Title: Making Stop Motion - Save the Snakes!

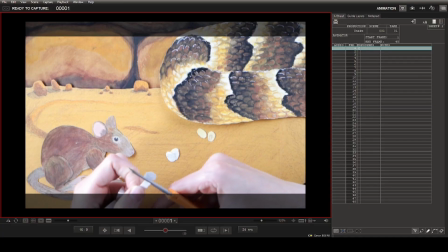250s
Finally, set up for the first scene.
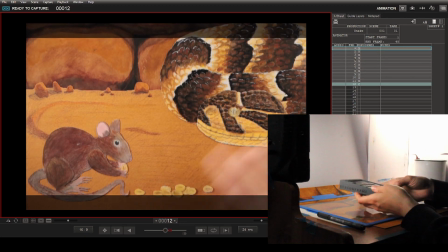252s
There's a lot to do here, correcting details, securing everything, checking the focus, camera setting is white balanced but then when everything is right I can just focus on animating.
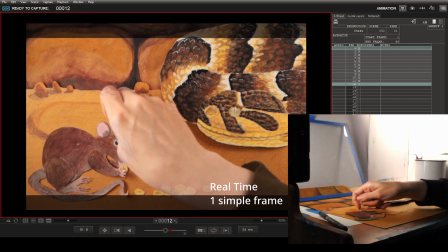262s
Now we can animate the first five seconds.
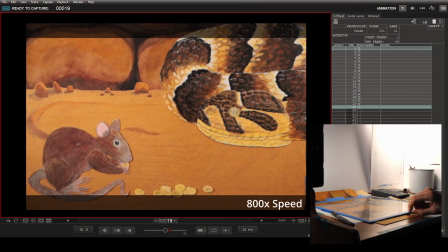267s
I need to make tiny movements here without touching the rest of the scene and wait for the camera to take the photo.
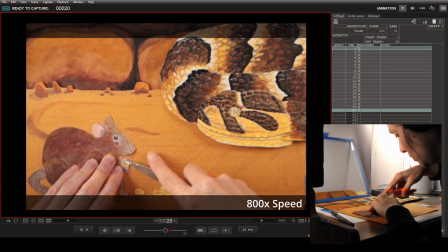272s
At 800 times speed it looks pretty quick but even for these simple scenes it's still quite laborious.
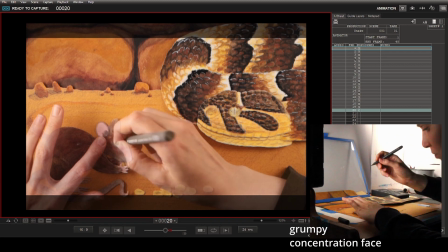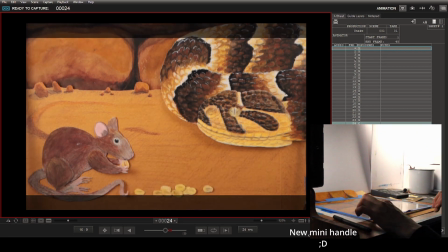285s
I do what I can to make the process easier on myself but I really enjoy it and I like watching it all come together.
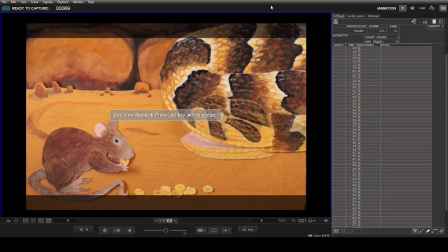292s
But, a little over an hour later, I bumped the table and I have to restart. But don't worry, the scene will be better next time and we can go ahead and move on.
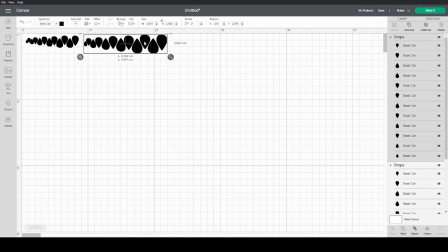301s
For this scene, I'll need some really clean cuts. So clean, I'm going to use my cricket.
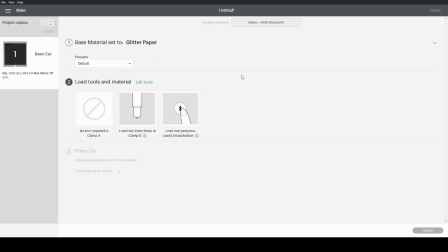307s
I made a replacement sequence of drops for the venom and sent them over to cut on some shiny yellow paper.
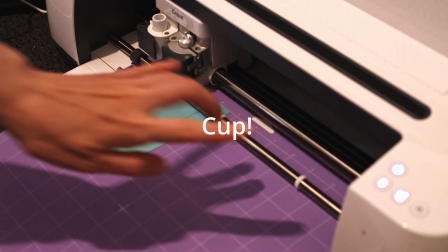317s
With much difficulty, I also made a cup.
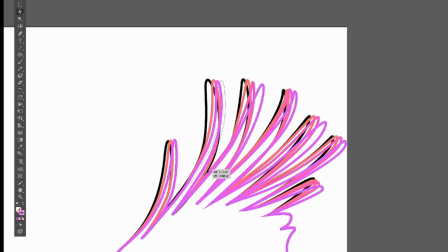321s
I got a head start on a later scene by making this eagle and adjusting the feathers so they would move in the wind.
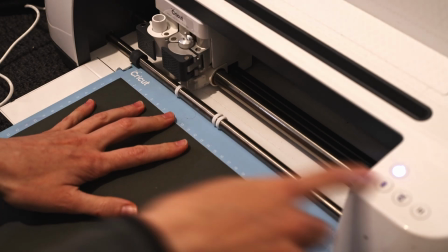327s
This was extremely satisfying to cut on some matte black paper.
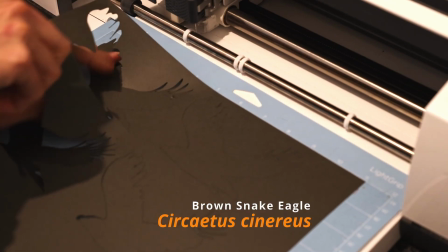335s
The test cut worked so I cut the replacement sequence too. We'll see them later.
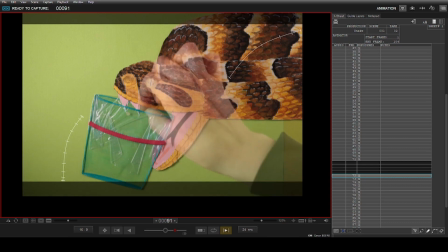340s
Here are the drips in order. My fingers are a bit too chunky so I'll use the tools to boop them around.
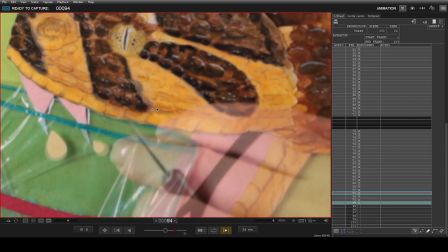346s
I started a drip two frames early on one fang for realism but that meant I could reuse the same drips for the second fang too.
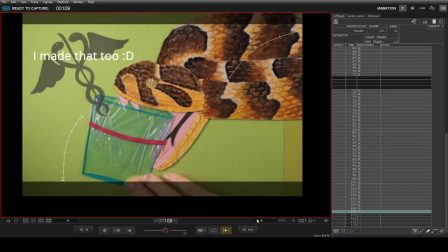353s
One more element and the scene was done. I was so pleased how the precise cuts made the drops grow so smoothly.
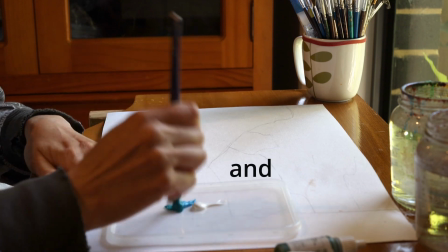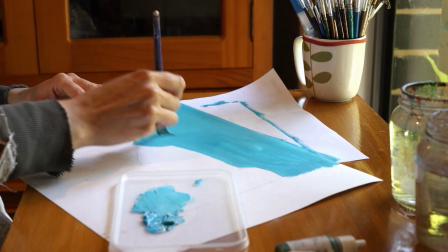367s
For the next scenes, I need a nice outdoor backdrop and I use acrylic paints and try to keep the colors complimentary and warm.
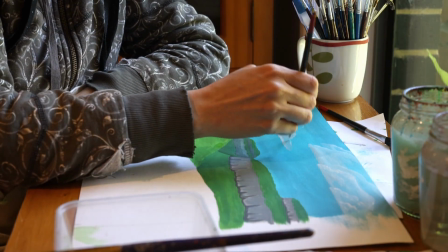375s
For sanity's sake, here's a little time travel because this took me altogether far longer than I expected.
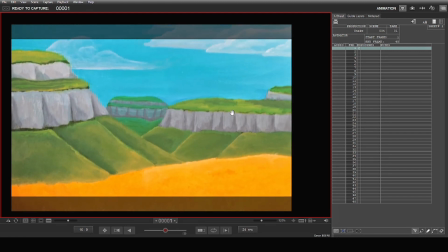381s
That's when I realized the bird needs to fly across eventually and I'll need a little more space so I need to fill in this other bit over here.
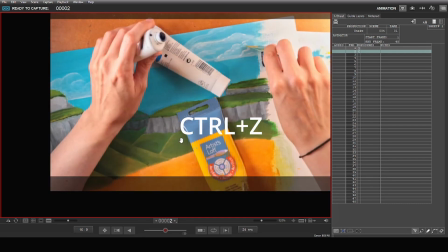388s
I'll use the same colors as before except that's the wrong blue. We'll just put that back.
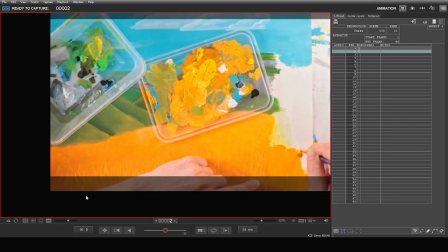395s
I'll mix the colors, block the backgrounds, feather them out and get it done.
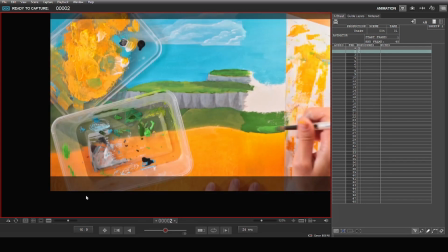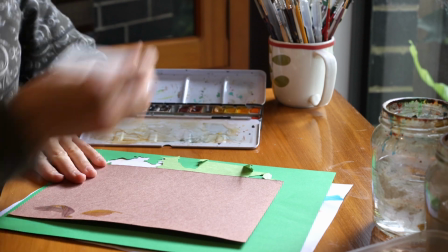407s
I make a bunch of leaves of different colors as background elements. I watercolor all of them and cut them all out.
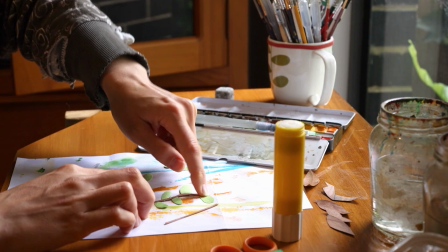416s
I assemble the little green ones onto some little sticks to look like some dune plants oh so cute these eagle toes made off
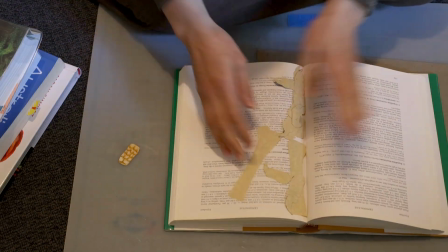424s
camera have been flattening in this book but it's time to take them out give them a bit more color and then use this amazing two-way glue when it's dry
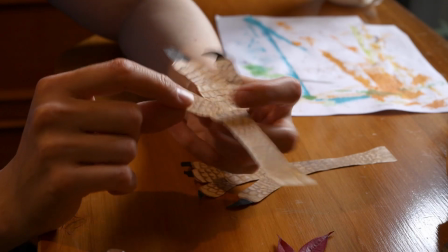433s
it's kind of like a post-it note it is pretty good it's um easy
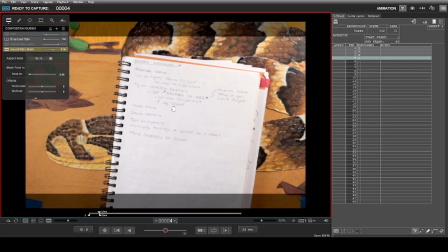441s
to reposition after lots more work it's time to run through my checklist for scene 2. The question is, how long does it take to grab a snake?
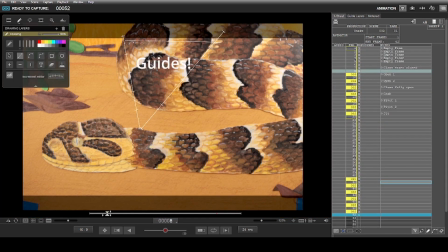451s
I made some guides to help my spacing and I'll keep these for the real deal. Armed with guides and notes, I start the scene, extending out each toe for each frame.
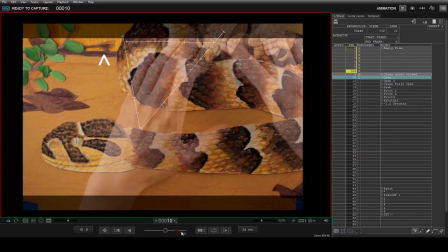459s
I love this glue. This time when I have to restart the scene because something moved, it's only at the start, so that's easy.
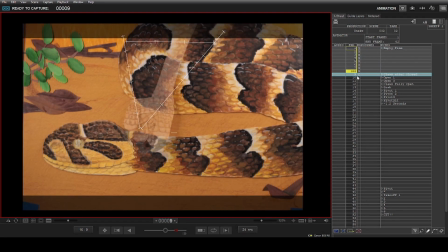465s
A liberal application of adhesive solves the issue and I'm ready to go. Let's pretend I work at 5,000 speed.
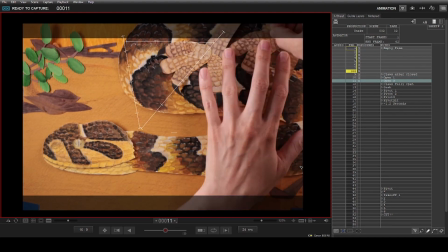472s
I put all the toes back and do it again. The talons extend. The grab.
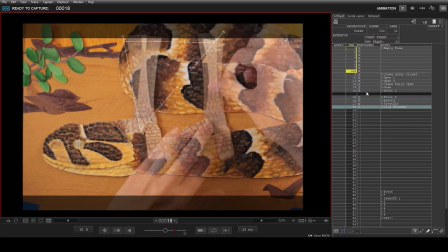481s
The awkward shuffle.
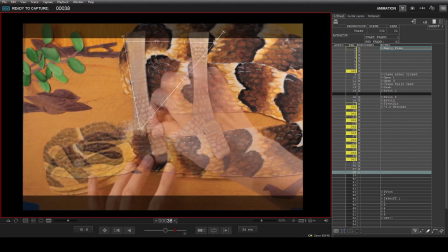487s
And launch.
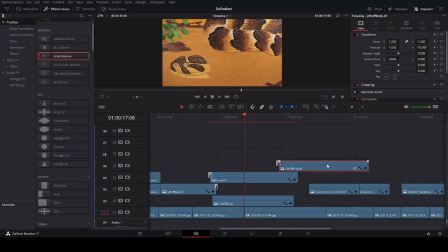492s
So I was trying some special effects. Here's how that went.